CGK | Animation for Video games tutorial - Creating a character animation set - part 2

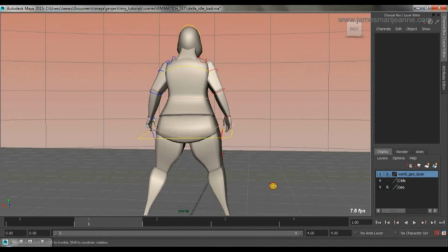12:48 Again, very symmetrical. Legs quite far apart again. Would work better from behind than from the side, definitely.
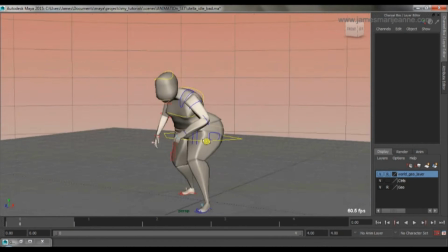12:57 And you've got kind of the pose that I more or less decided on.
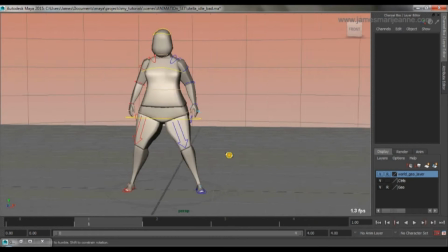13:05 But yeah, what do we want from an idle pose? We want a pose that can transition into a walk and a run and a jump very easily.
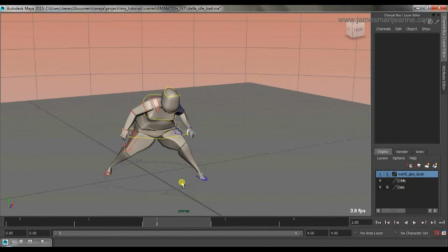13:14 So if you have a pose like this one, where the legs are very far apart, you really got to think about how it's going to transition.
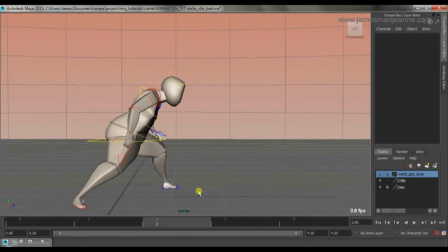13:24 Not only into a run, I guess you can kind of see how it might transition into a run.
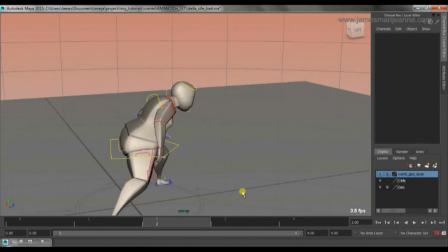13:29 She could kind of adjust herself a little bit and kind of like, sprint off.
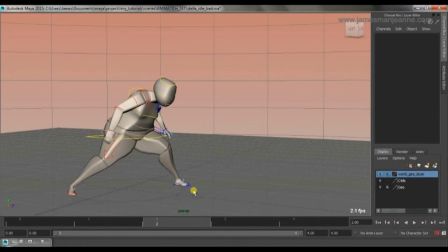13:36 But imagine if she had finished running and then it's got to blend back into this pose somehow. That would be really difficult, I think. It's quite action-packed. It's quite a strong pose, but I don't think it'd work very well as an idle pose.
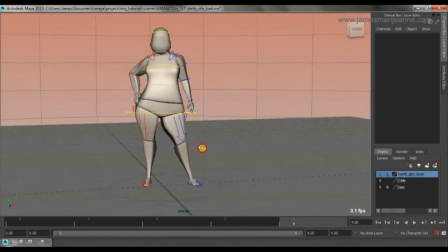13:56 This, on the other hand, is kind of the other side, where it's very relaxed. And for a slow-paced game, that would work really well.
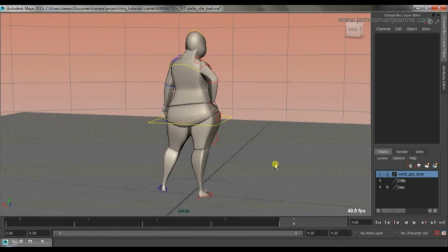14:02 But if you're running around all the time, if it's a fast-paced game, transitioning back into this pose would probably take quite a while.
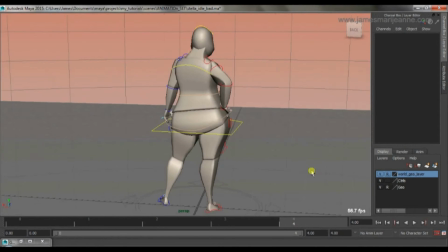14:13 I mean, it could work. I've seen games that do it. You've also got the foot placement, which is not bad.
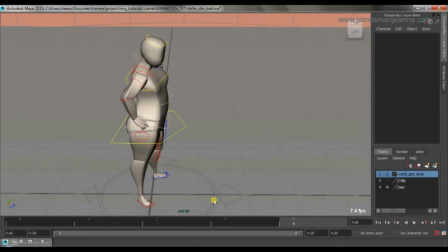14:21 But if the feet are
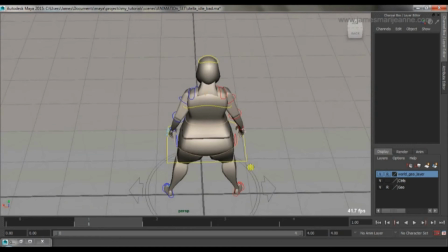14:25 dead side on, again, you've got to think about how that transition in and out of walking and running. Like, there's a bit more adjustment that needs to be done before you get into this pose, or if you get into a running pose or walking pose or back into this pose.
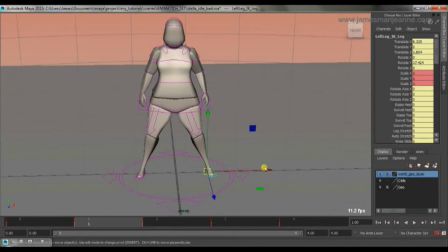14:42 So from here, she'd have to kind of like shift her weight to
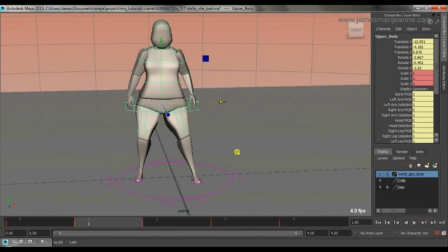14:49 over to here a bit, and then start walking, if you know what I mean. Which would just make things a bit more
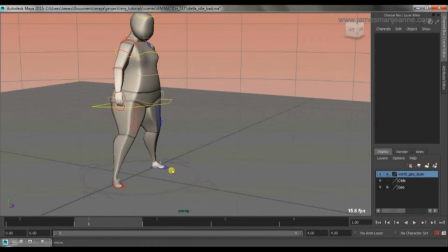15:00 laborious. And in an action game, we want things to be quite responsive and quite quick. So you can start to see how the idle pose is actually pretty important. in the way that we think about how it's going to look,
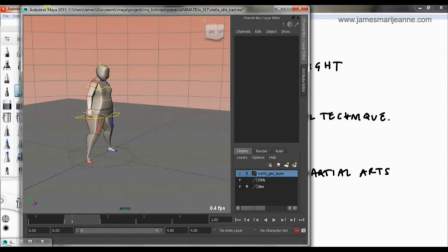15:16 based on how it's going to transition in and out of the idle pose.
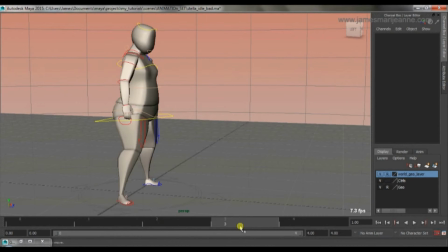15:27 So, oh, and this one again, because of the way the feet are,
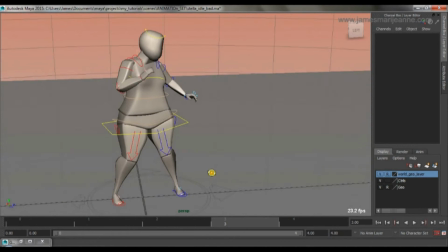15:36 transitioning into a walk or run from this point would be quite difficult. But if it's a 2D game, usually they kind of shuffle along a little bit.
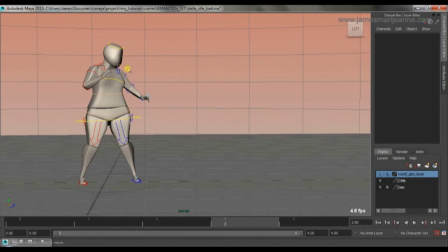15:44 It'd be easier to fake if the camera was locked to 2D. So, bearing all that in mind, I kind of settled on this pose.
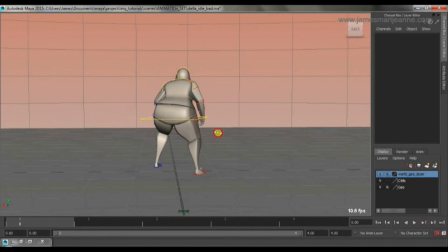16:00 And we have a camera which is kind of going to be around here. So what I did was I made the silhouette non-symmetrical. You can get a good idea of what's happening. She's crouched over, but not too much that you don't see.
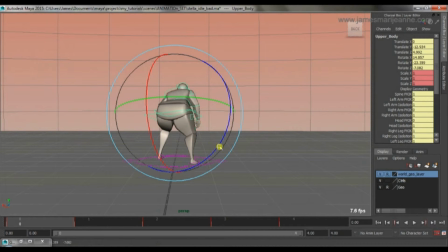16:19 You know, if it was like that, it'd be really, the silhouette wouldn't be quite so good.
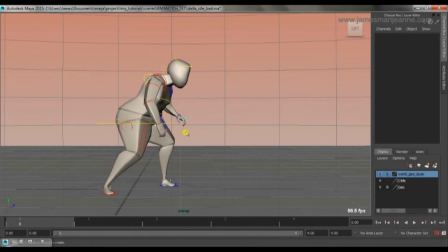16:27 She's in a ready pose because she's agile. She's not relaxed. She's always going to be moving around. She's not, she's not chilled out. She's going to be quite action-packed.
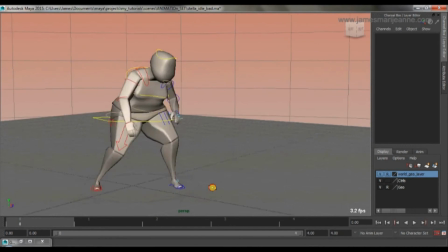16:40 So she's ready to move.
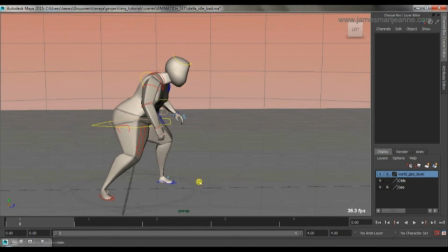16:41 Her legs are in a position where she can easily transition out of this pose into a run or a walk.
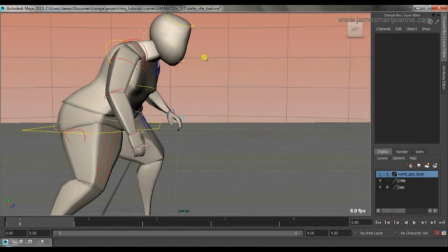16:50 Her head's facing forward.
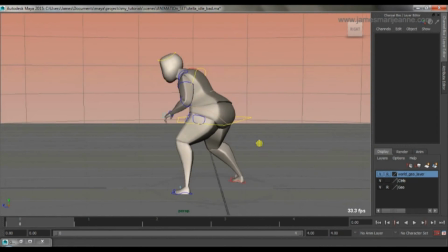16:56 And generally, like I said, it's a non-symmetrical pose. It doesn't look...
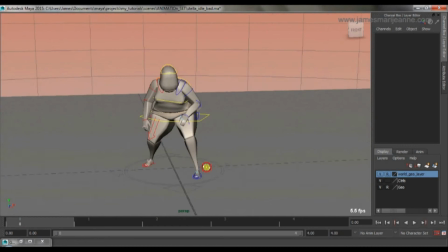17:01 It looks good from most angles.
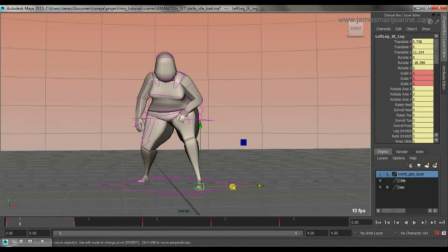17:09 It's relaxed enough, the legs aren't too far apart, but it's not too relaxed.
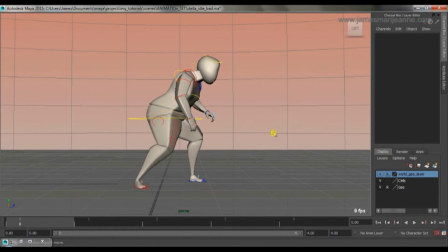17:16 It's a nice kind of like midway through something.
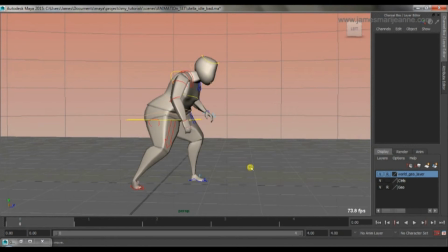17:24 And I think that works quite well. And what I kind of decided was that her kind of style would be wrestling, along those lines of wrestling, but a bit more kind of a little bit more exaggerated, a little bit more energy,
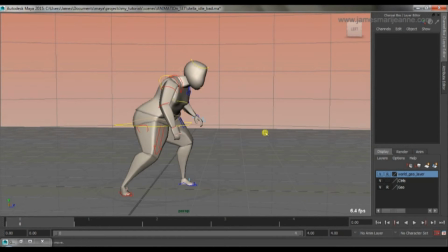17:43 maybe like Mexican wrestling, which is a bit more agile than regular wrestling, a little bit more show-offy, a bit more cartoony maybe. So I think this works. I think it's going to work quite well as an idle pose.
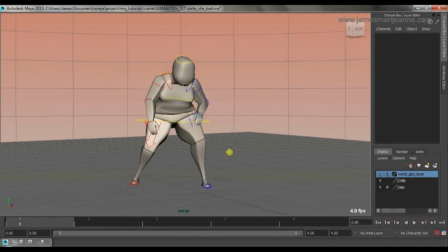18:02 And from here, now that I've got a decent idle pose, and bear in mind,
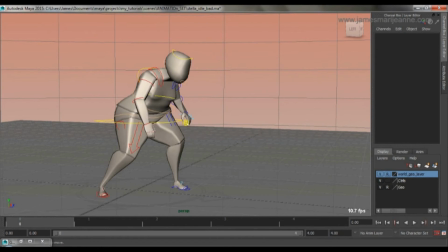18:08 once we start animating stuff, the idle pose can, and in most cases does, change at least a little bit, just to make sure that everything again transitions in and out pretty smoothly.
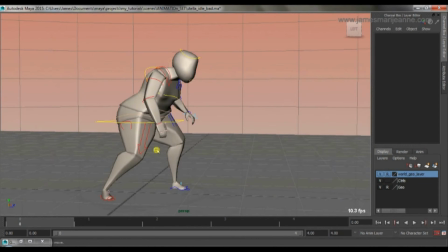18:23 But for now I'm pretty happy with this, and I can move on to start creating the actual idle animation, which is what I'm going to do right now.
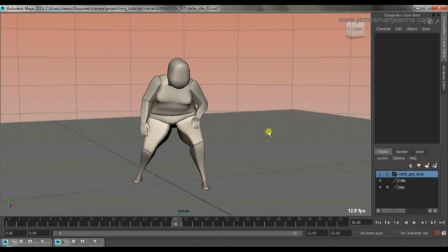18:35 Okay, so now we have an idle pose.
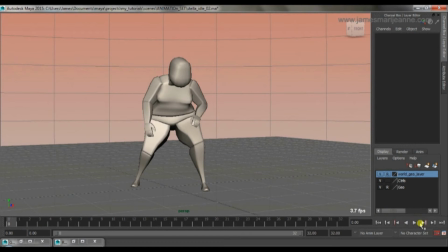18:41 It's the next step is to animate it, and I've put an idle animation onto the pose. There isn't a whole lot to say about idle animations.
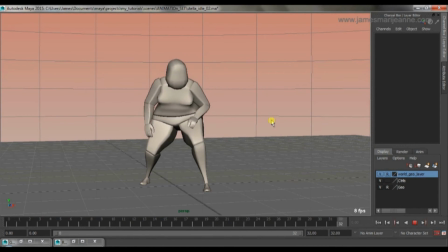18:57 Like I think I mentioned in the previous video, there's multiple idle animations usually for a character. There's this one, which is going to be the one you see the majority of the time, where they're just kind of breathing and they're ready. And you'll have other ones where they actually break out of this into some sort of action,
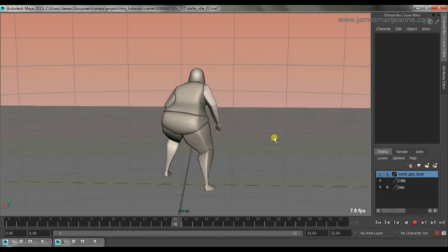19:19 scratching their head, for example, or looking around, or getting impatient.
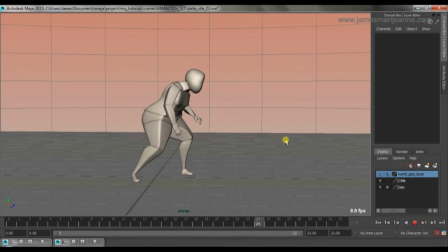19:24 And I'd say the most important thing
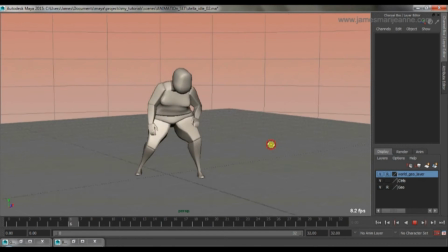19:29 to think about when doing these kind of animations is to,
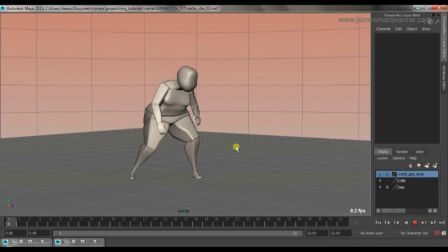19:34 especially this one, is to make sure it doesn't look weird after a couple of loops. So make it look natural, make it look simple. Don't make it look mechanical.
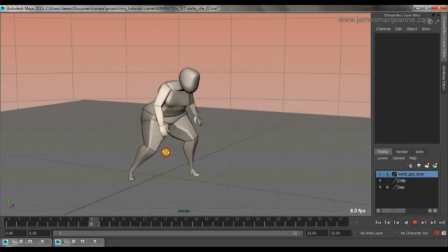19:47 Make sure that it doesn't draw too much attention to itself.
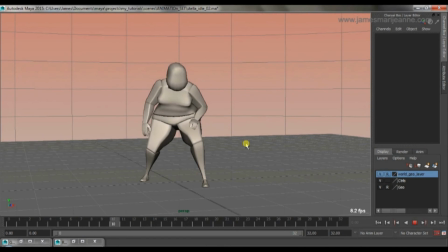19:54 It has to look natural, really. My personal preference is not to go too overboard on your overlap, because I see that all the time with idle animations,
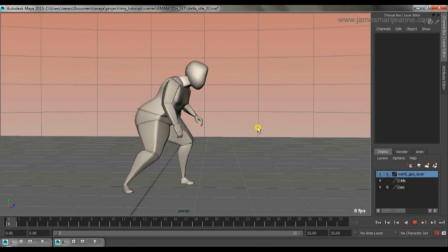20:09 where they make the breathing look really overly animated, and the arm swings or the finger overlap. They just kind of go a bit crazy with it. And of course, it depend on the kind of game that you're working on.
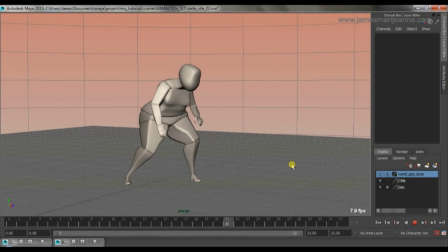20:26 If it's a really cartoony game, you can get away with that a little bit more. But generally, I like to keep things subtle and natural looking.
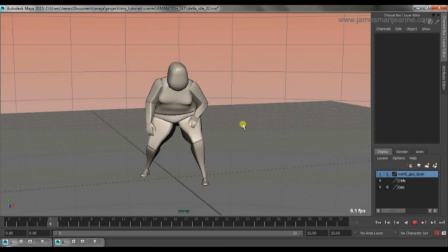20:35 So yeah, here we've got this animation, and she's looking ready.
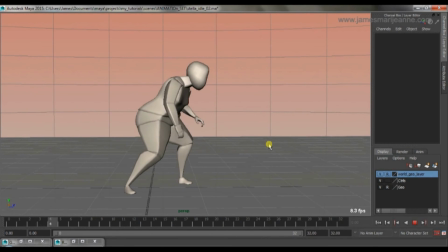20:40 She's looking ready to do something, move. She's a very actiony kind of character, so she's not going to be too chilled out.
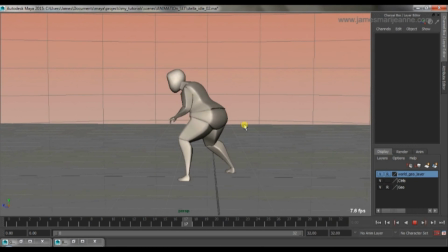20:51 She's looking to react or to do something herself.
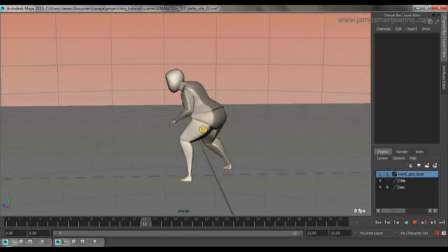20:59 And yeah.